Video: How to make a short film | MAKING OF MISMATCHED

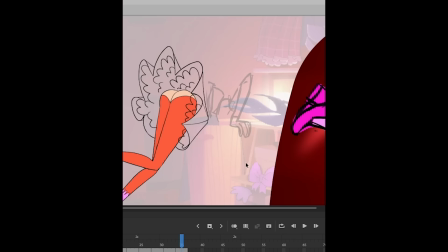16:03 It's complicated.
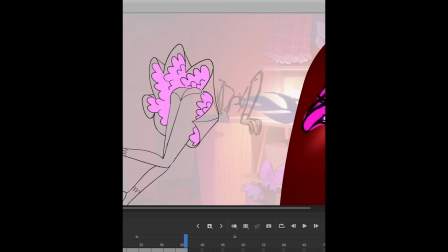16:04 I suggest really paying attention to how you're overlapping things in your cleanup phase so then your color phase is easy peasy.
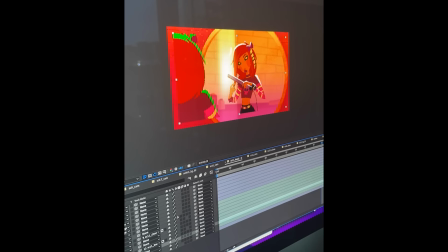16:12 And there you have it. All color is finished and now I can start compositing. I have looked forward to compositing this film since day one.
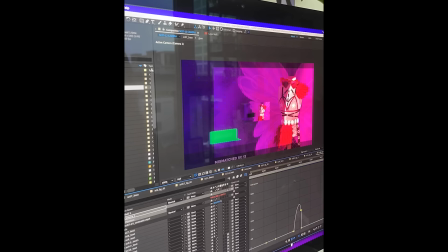16:19 This is the stage that it's finally starting to come together and all those ideas in my head that I wish that it's going to look like it finally looks like.
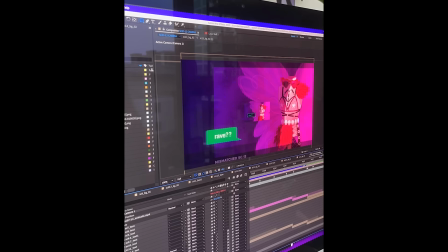16:27 Although whenever I start compositing there's always issues that I run into and I'm just having YouTube open and Google open and Adobe support open the entire time while I'm doing this.
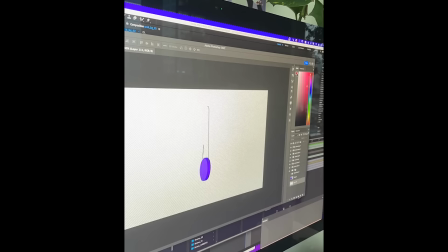16:36 A lot of it isn't glamorous, it's tedious, it's exporting PNGs and overlaying them,
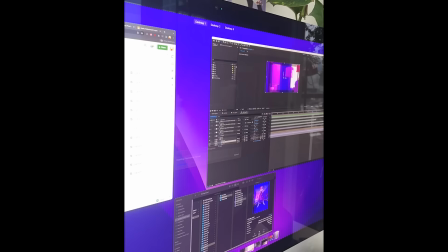16:42 making sure that things are lined up but once the scene is actually set up and I set up all my scenes at
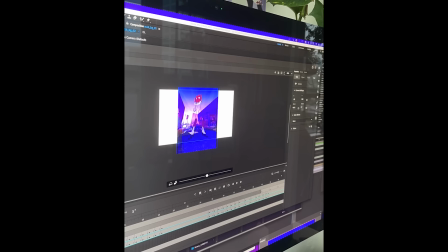16:47 the same time so then I could just do the fun part afterwards which is adding coloring and
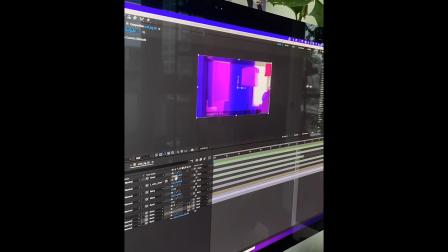16:52 lighting and little um little boil effects on little of things like that i'm unfortunately a perfectionist so whenever
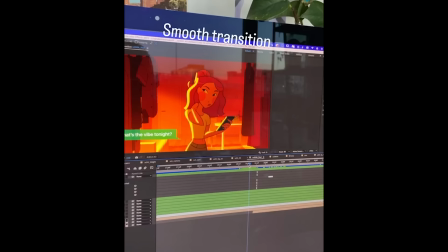17:00 i export a scene and i'm like this is done i'm ready to go i go back and i change just a little tweak and i have to export it all over again and i do
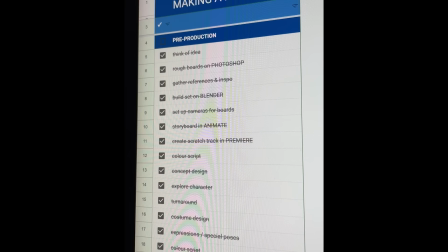17:08 that like a dozen times i'm finally adding all these cool little transitions to make scenes really work together and
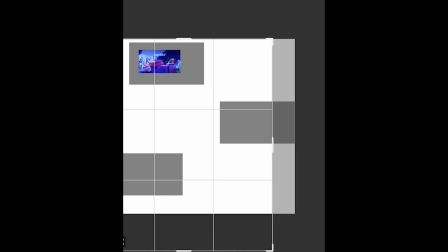17:13 then that's it next i have to find um an sfx artist okay before sound design I'm gonna do my credits first.
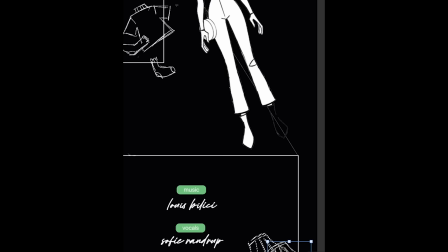17:19 So my credit song is 15 seconds so I'm gonna have three panels showing my sound designer and my musicians on their respective panels.
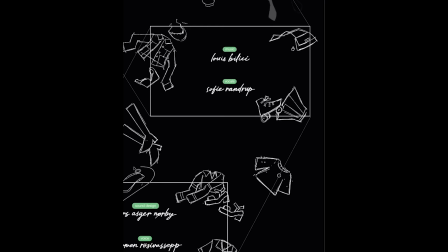17:27 Honestly I've been looking forward to making these credits since day one. It's always my favorite part because it's the most fun you know you get to be influenced by the style
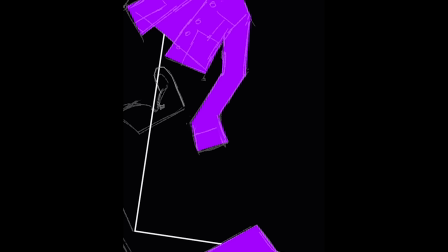17:36 of the film but making something completely new so that's why I like it.
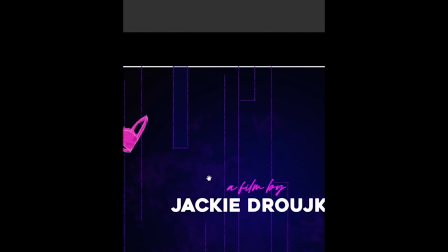17:40 So in Photoshop I'm making this really big map and then I'm just gonna move my camera from from frame to frame in After Effects.
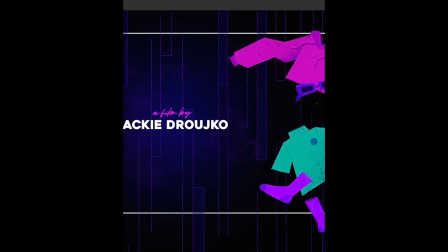17:48 I thought little text bubbles would go really well with the theme of the movie but it just didn't work in the end so I changed that font.
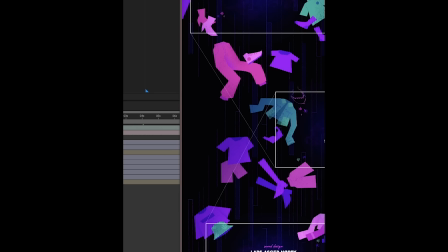17:55 I thought the After Effects part would be really quick and straightforward but nothing ever is if I learned anything because I wanted everything to be layered and have dimensions so I could have a shaky cam where everything's moving in depth.
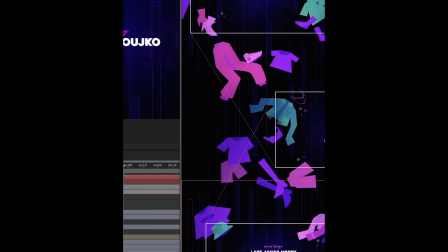18:07 Everything was really complicated and I did the most complicated thing for the least amount of payout.
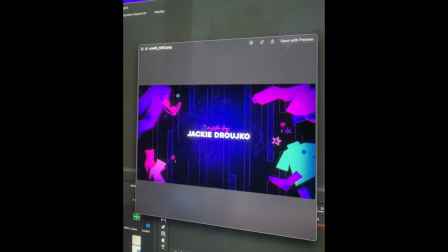18:13 So I hope it's worth it. So now my credits look from this to this and it looks a lot better.
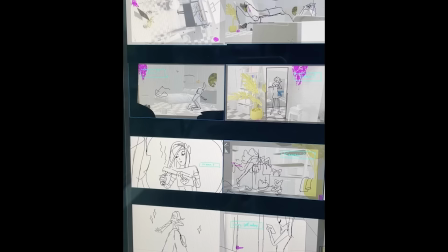18:18 And that's it for my credits. Now I'm gonna get a sound designer. I need a sound designer. My finished film sounds like this still.
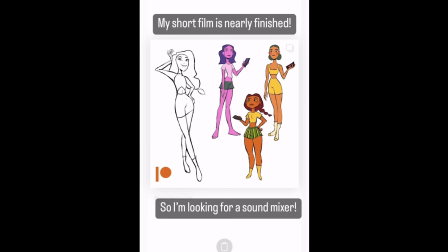18:26 This scratch track simply won't do so I get on my Instagram and I do an open call for a
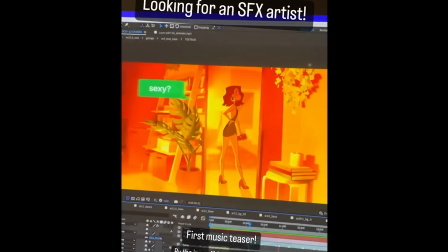18:30 sound designer and I get an email back from an awesome sound designer with an awesome demo reel.
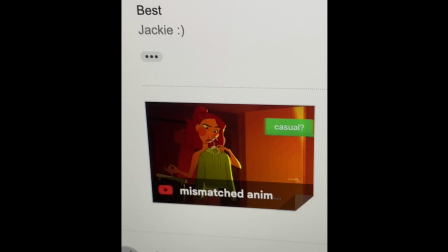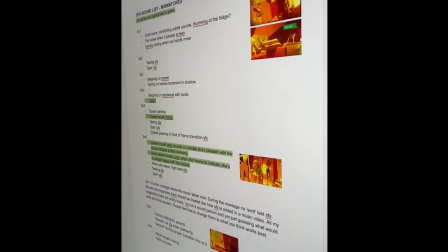18:41 I send him my film. He likes it. We're on I put together kind of an outline of all the sound effects I want. He gets to work. He sends it back to me I'm listening to it. I send some notes and then bada-bing bada-boom.
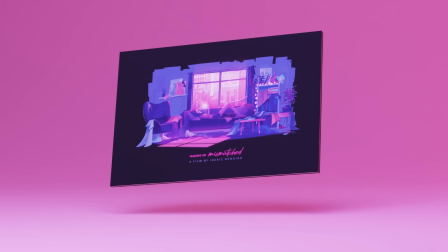18:53 It's done Thank you so much if you've been watching my process from the very beginning And I also made an art of mismatched book and
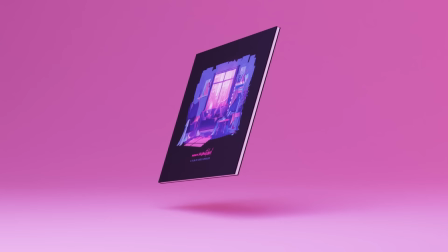19:00 this is my pride and joy It has a lot of process behind the filmmaking and a lot of really cool artwork and visual development that went into making
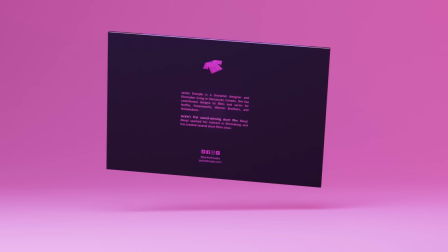19:07 the film So it's part educational and parts a cool art book of the film Thanks so much. Bye.